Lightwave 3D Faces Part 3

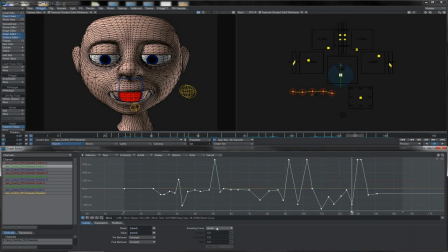(16:50)
And here's what we're going to do. We're going to take all of these curves and we're going to throw them to Bezier. This is by far the most useful curve type, at least I generally find, for facial animation.
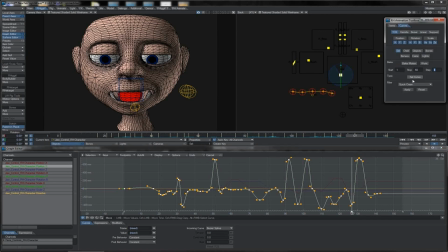(17:04)
What I want to do just to start off with is just to take and flatten those holds here. Now you can see that just flattens off my Bezier handles in a couple of places where I had overshoot. Gives me a little bit of, pre-work on my Bezier handles there.
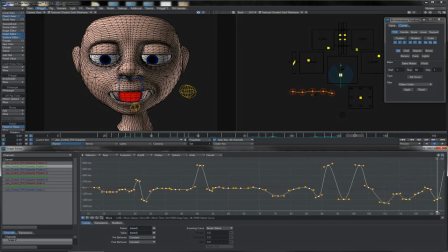(17:22)
But most of this we are going to need to do manually. And here, largely, is how we do it. Let's just focus in on this one move here. Okay, so we've got this slow out coming here from this Bezier handle to a slow in, just like a, TCB 1-1 curve.
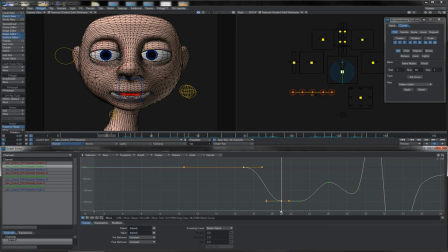(17:41)
What I'm going to do is take this handle and break it. Okay, so we get this slowing out and then snapping in to the next position. We see that play, bang. Okay, this is obviously his little take a breath before, of course,
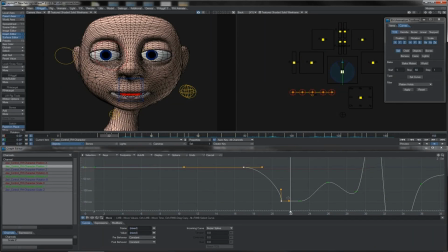(18:00)
going into the we, so we can maybe have a little bit of overscoot on it there. But then we come into the w, which is this guy. Once again, I'm going to break that handle there and see you get this very quick
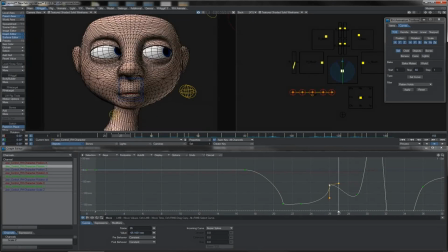(18:17)
changeover of the jaw position there. Then you see we go into the E here. Once again, let's break that handle. And you see the pattern that you're getting. I call this the shark fin. You can have it, upside down, back to front, whatever.
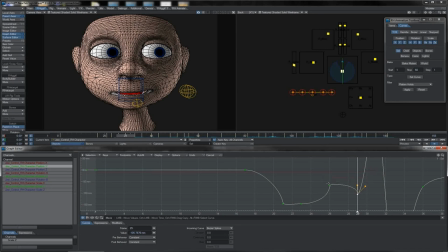(18:34)
But the broad shape that you get as you change from one position to the next is sort of this shark fin shape. I'm going to come out to the next frame here. What's that then? That's the m-p.
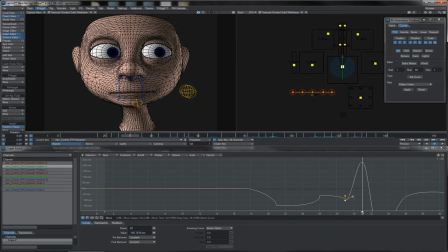(18:49)
Oh no, it's the b, isn't it, for both. Now you might want a bit of a hold on that, so perhaps we can put the shark fin the other side. So break that handle up, yep, and grab this one and bring it out like that.
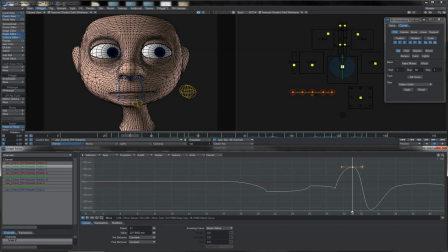(19:04)
Then as we come into the O, we'll bring that handle out there, so that's keeping that bit of a hold over the b sound. And this one again will break like that, so it comes hard and fast into it.
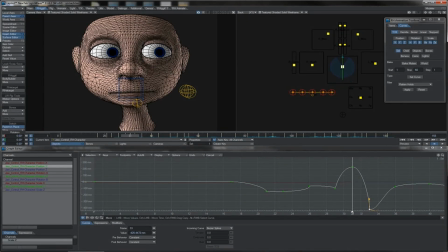(19:17)
Of course, if you see the action that you get there, you see you get this sort of sticky lip thing going on when he's still in the b. His jaw's opening, but his lips haven't come apart yet, but he's straight bang into the O. Then we've got the th there.
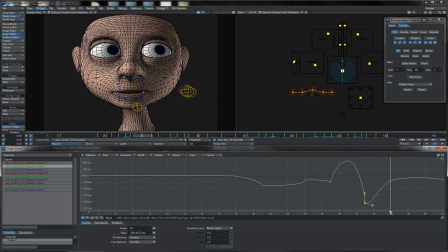(19:34)
Once again, we'll slow out of the O, so that sort of holds that shape momentarily, but then we'll fast into the th. And so where are we up to? 36. Let's just set our timeline here before we go through the entire thing.
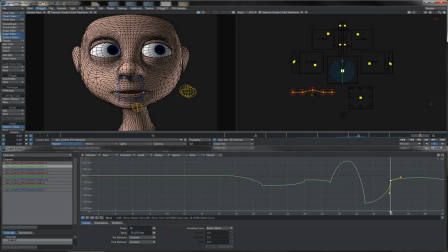(19:50)
And let us just hit play and watch this.
Weevil.
You see that? There's real snap going on. Obviously, changes on the eyes, changing on the mouth sides, etc.
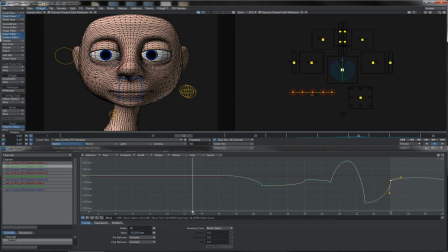(20:07)
That's all still stepped. But this main action on the jaw that we see going has got real punch in it. And that there is what we're trying to maintain. So let's go through the rest of our,
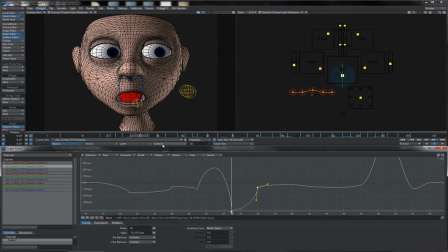(20:24)
curve here for the jaw and start working in all of this stuff. Some of these aren't huge moves, so they may be quite subtle. You don't want to pull handle too much, otherwise you wind up with overshoot or undershoot. It can often be helpful just to zoom in on areas like this, as you can make sure that you're getting them,
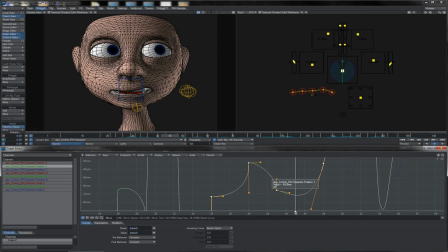(20:45)
reasonably nicely configured without making a horrible mess of the curves. Again, this one over here is a m-p sort of sound.
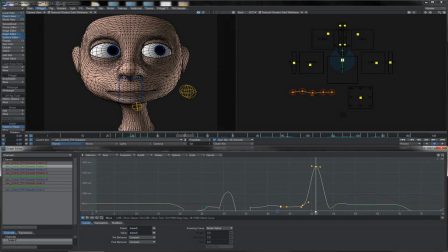(20:58)
You can see that, let me get those two in frame, shall we? We've slunk out of that one and fasting into the next one, or travelling fast into the next one there. But then we are coming up to the m-p sound here. This is the spinach. So again,
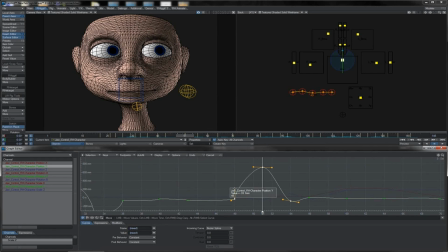(21:17)
keeping that going fast out here from that one and slowing into the p is good. And of course slowing it out of the p to hit the hard I for inich.
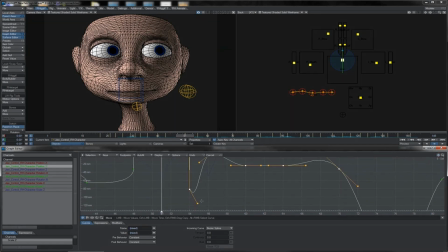(21:30)
Look along the rest that we've got going on here. That's the I coming out to the n, really banging the teeth together almost there to hit the N. Of course,
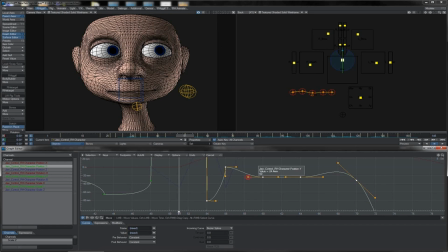(21:46)
holding it slightly before snapping out to the next point, which is here. Yeah, so we've got the spinach. Yeah, and we can perhaps just put a little bit of overroll there, because that's the ch, so the jaw can just be softening there slightly.
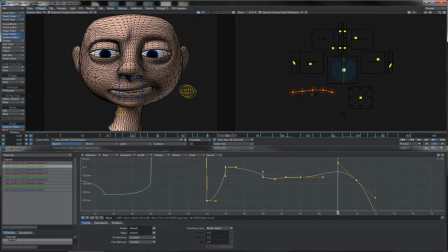(22:05)
And of course, we've got that sort of relaxed taking a breath, haven't we? So this can really just smooth out. That doesn't need to be choppy here. Why? Because of course he's not really speaking.
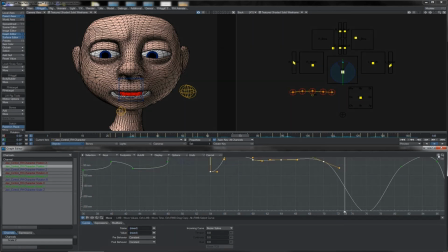(22:18)
So we can just get a nice smooth curve, roll out there, coming into his breath, which is pretty much flat and something like that. Really nice and smooth. Where are we going after that? Then we're into the j.
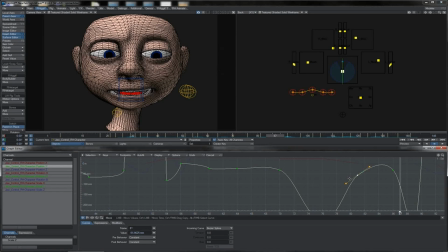(22:34)
So we really want to, of course, take that and break hard into it. Something like this. We keep it held at the j before, of course, breaking out hard into the next shape here. I need to come in a bit tighter to really see that. Yeah, okay, that's good.
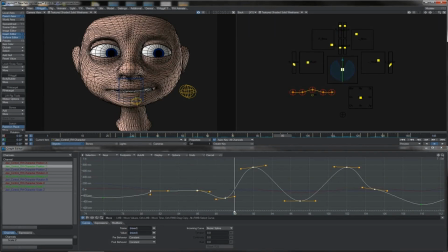(22:54)
And we're coming some. So let's come slow out of that, bang into here quite swiftly, come fast back out of that because we're coming into another m.
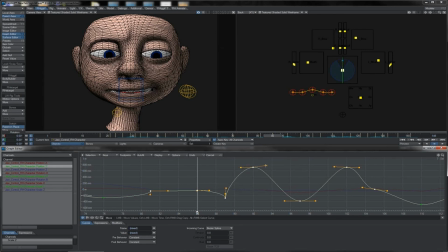(23:13)
So let's hold that there, hold it again there, fast into an open point. There's another m over here, so again that'll be nice and smooth, and we'll click quickly out of that one there.
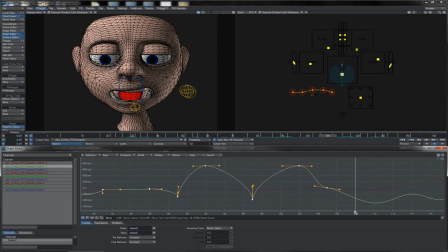(23:33)
Then of course we're coming across the I's, no. Okay, so this is, at the minute looks a bit weird, but if we come into it swift there,
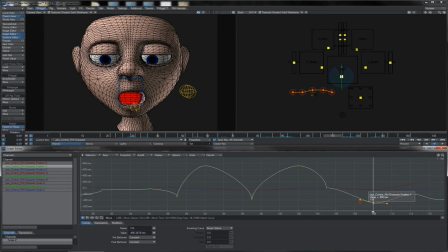(23:47)
hold, and then swift here, you get this sort of double bounce on the jaw. Again, if you do the finger thumb, feel your own jaw whilst you're talking, you can feel a few of these sort of bam bam bam bam bam bam double bounces.
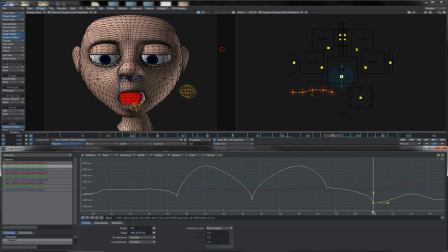(24:01)
That's what we're getting here. Again, hold it slow out, coming to the next point, keep it fast in. We just sort of keep up this shark fin pattern on these next ones here as well, like that, nice and easy.
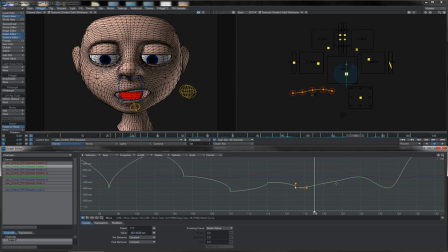(24:18)
Now this is going straight up, so do we want a double bounce? What do we want here? Let's have a look at it. Yeah, see, that's going for the time. And back into another m.
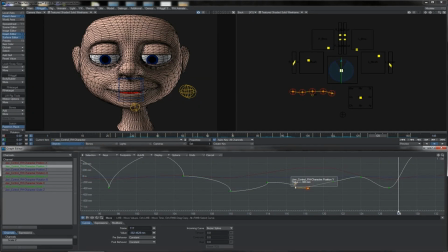(24:33)
So once again, I'll double bounce this just for now. We can see how it looks. And then of course, change it later if it looks, or if it winds up looking wrong. So there we go, little double underbounce there, and roll out here.
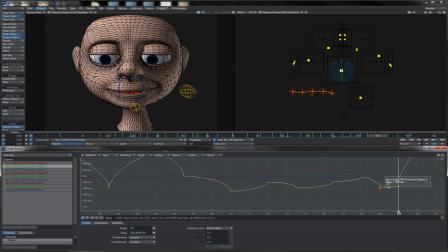(24:52)
And this one we come into hard, and we also take out of hard because we're coming to another m. Yeah. There we go.